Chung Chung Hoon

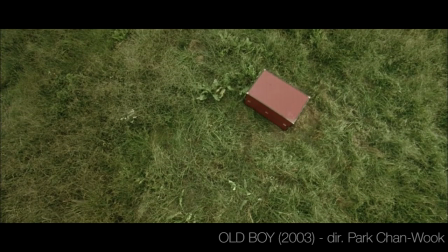9s
Hi, my name is DJ and today we are going to explore the cinematic language of cinematographer Chung Chung Hoon.
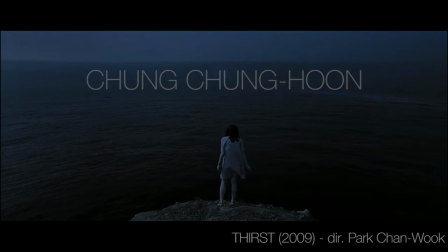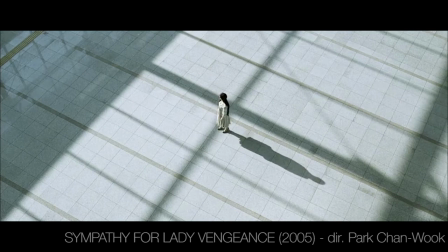24s
Chung is known for his collaboration with his partner in crime, director Park Chun Wook.
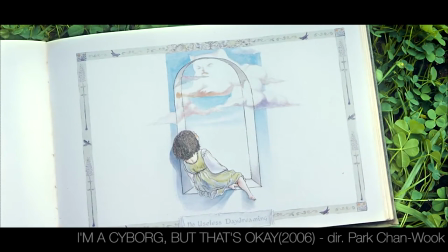32s
Park's story, world and characters always seem to be absurd,
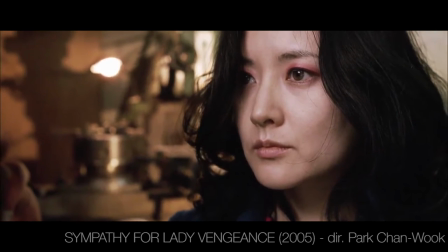36s
almost surreal, and I think this is why Chung is perfect for visualizing his films.
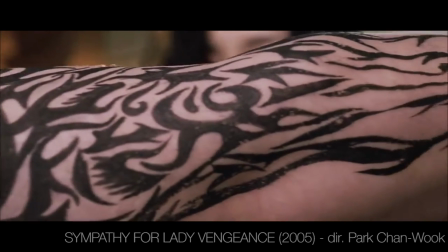41s
You can see the absurdism in his lighting, framing and storytelling.
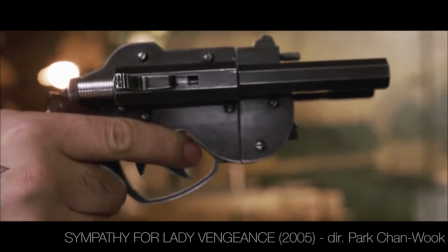48s
Filmmakers like him always seem to bring something innovating on the screen.
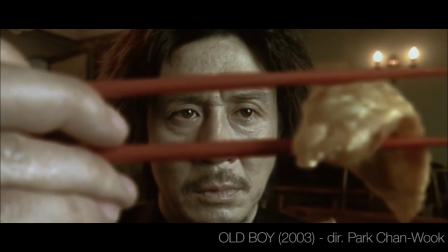53s
His cinematic vocabulary is definitely left field, which I find very intriguing and captivating.
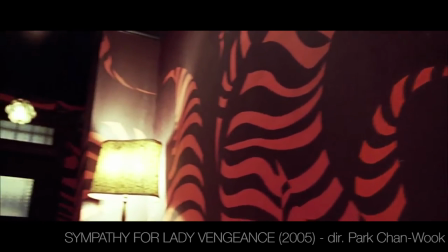59s
Examining his work taught me a lot about cinematic language in general, but mostly how Chung expresses himself with his own accents.
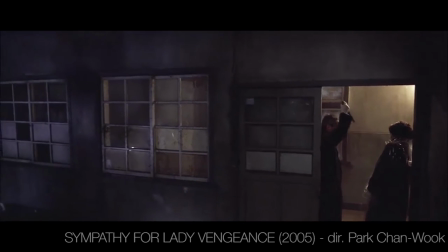69s
I will elaborate more on his style by tackling the three key tools of a director-photographer through the films he photographed.
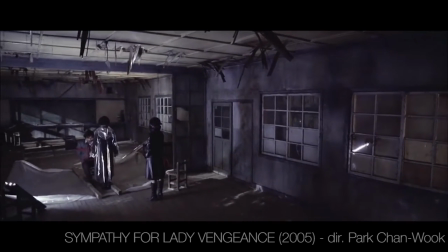77s
Spoilers ahead. First, Lighting.
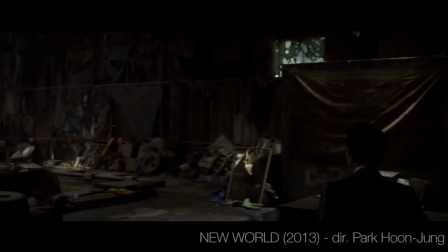83s
Chung says his lighting style is inspired by the cinematic photos created by Gregory Crutzen.
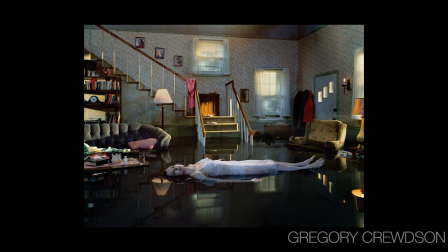88s
As you can see, Crutzen's photos feel extra terrestrial, airy, and almost surreal.
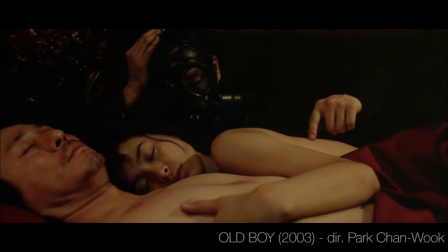97s
Now, in Chung's work, you can see these elements back in his lighting.
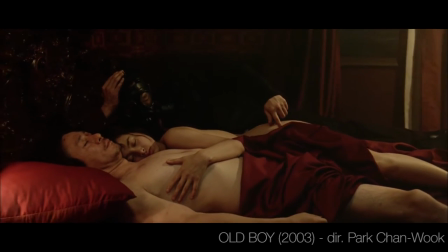101s
The mixture of beauty and brutality seems to be key to his language to get his timeless,
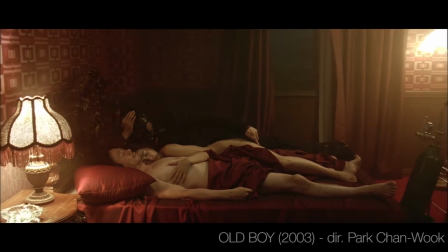107s
fantastical and awkward mood in his mise-en-scene, making the subject vulnerable.
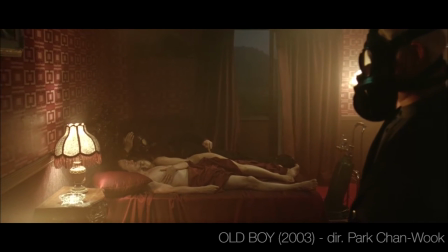114s
First of all, I think the use of high contrast makes his world feel extraterrestrial.
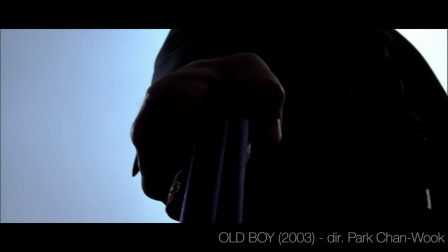119s
He doesn't mind overexposing and or underexposing bits of his frame.
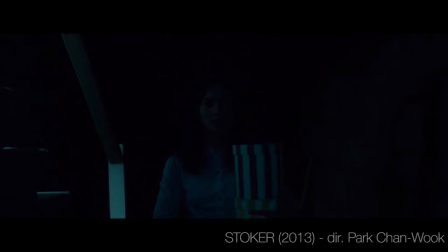125s
It singles out the main character out of the world, as it directs the eye to the most well-exposed bit.
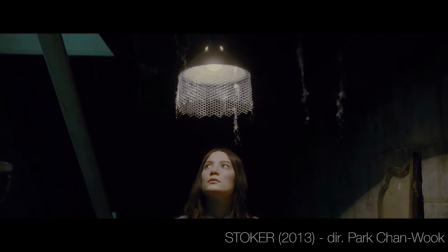132s
Depending on the drama of the scene, he mainly uses soft lighting to get this magical mood,
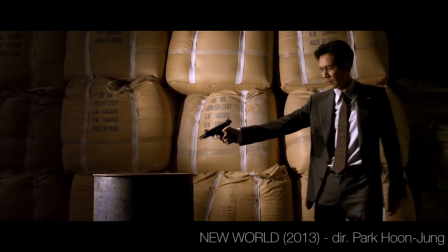138s
but during the climactic scenes, he likes to use harsh lights to intensify the mood.
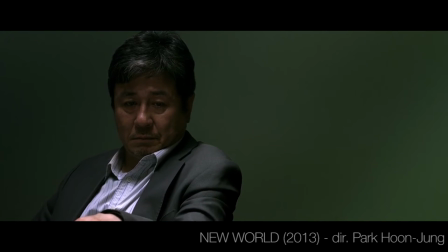145s
Personally, I love this balance, where the high contrast indeed gives the world and character an alienated tone,
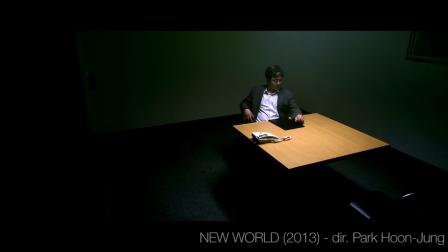152s
where the quality of light elevates the mood of the scene.
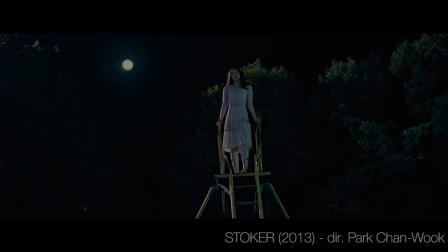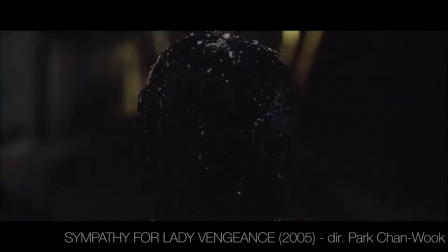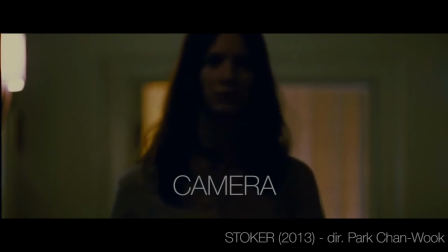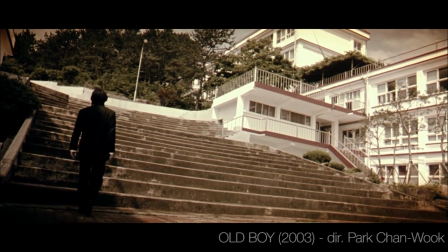173s
Chung is known for his use of extreme lenses, extreme wide lenses for wides and close ups,
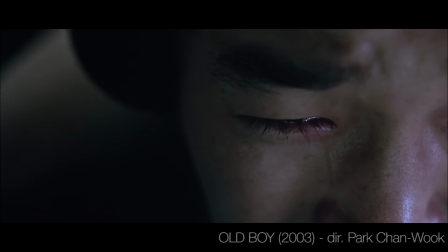182s
and extreme long lenses for close ups.
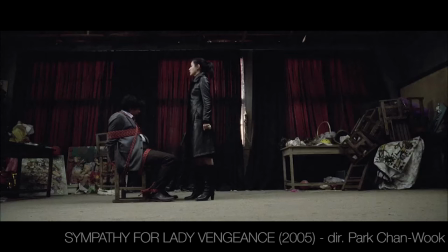187s
Using both extremes is a key component of his vocabulary.
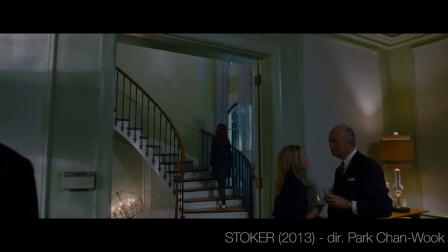194s
Every character is vulnerable. This is basic and standard for any kind of drama, even though they don't seem like it.
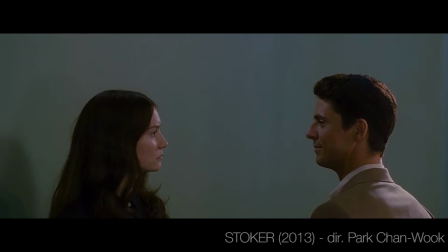203s
Chung makes sure the characters are framed small in his wide frames and
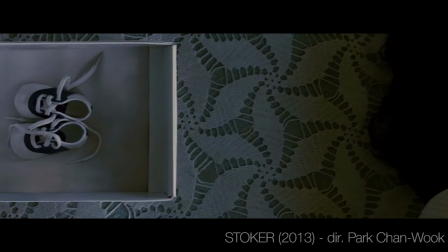210s
very tight and shallow in the close-ups, which elevates the vulnerability of a character.
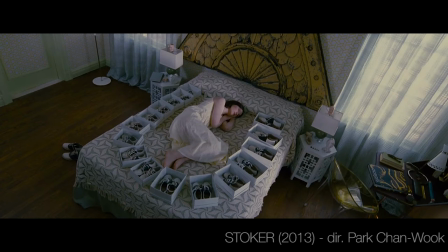219s
His frames always seem to accompany the character's mood. Always.
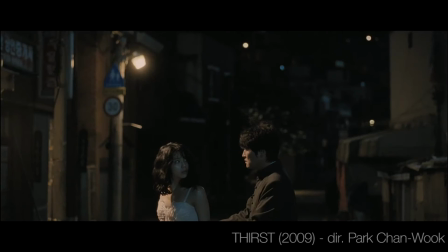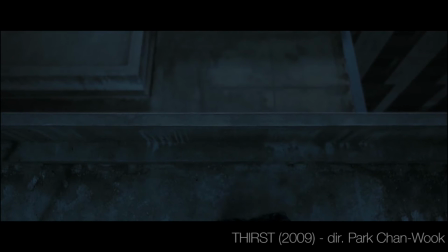229s
What I love about his work is that he utilizes all the methods of camera movement, angles,
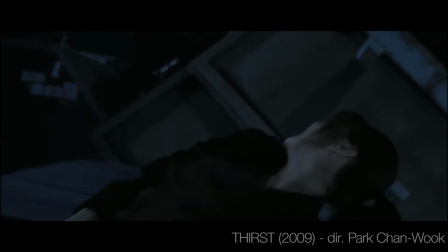238s
and framing throughout his films.
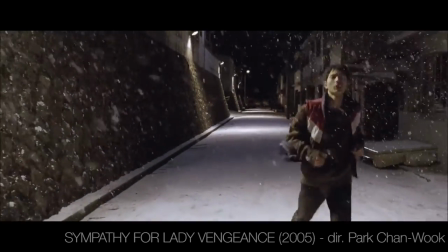245s
He uses the methods strategically only when the scene, action and or emotion of the characters calls for it.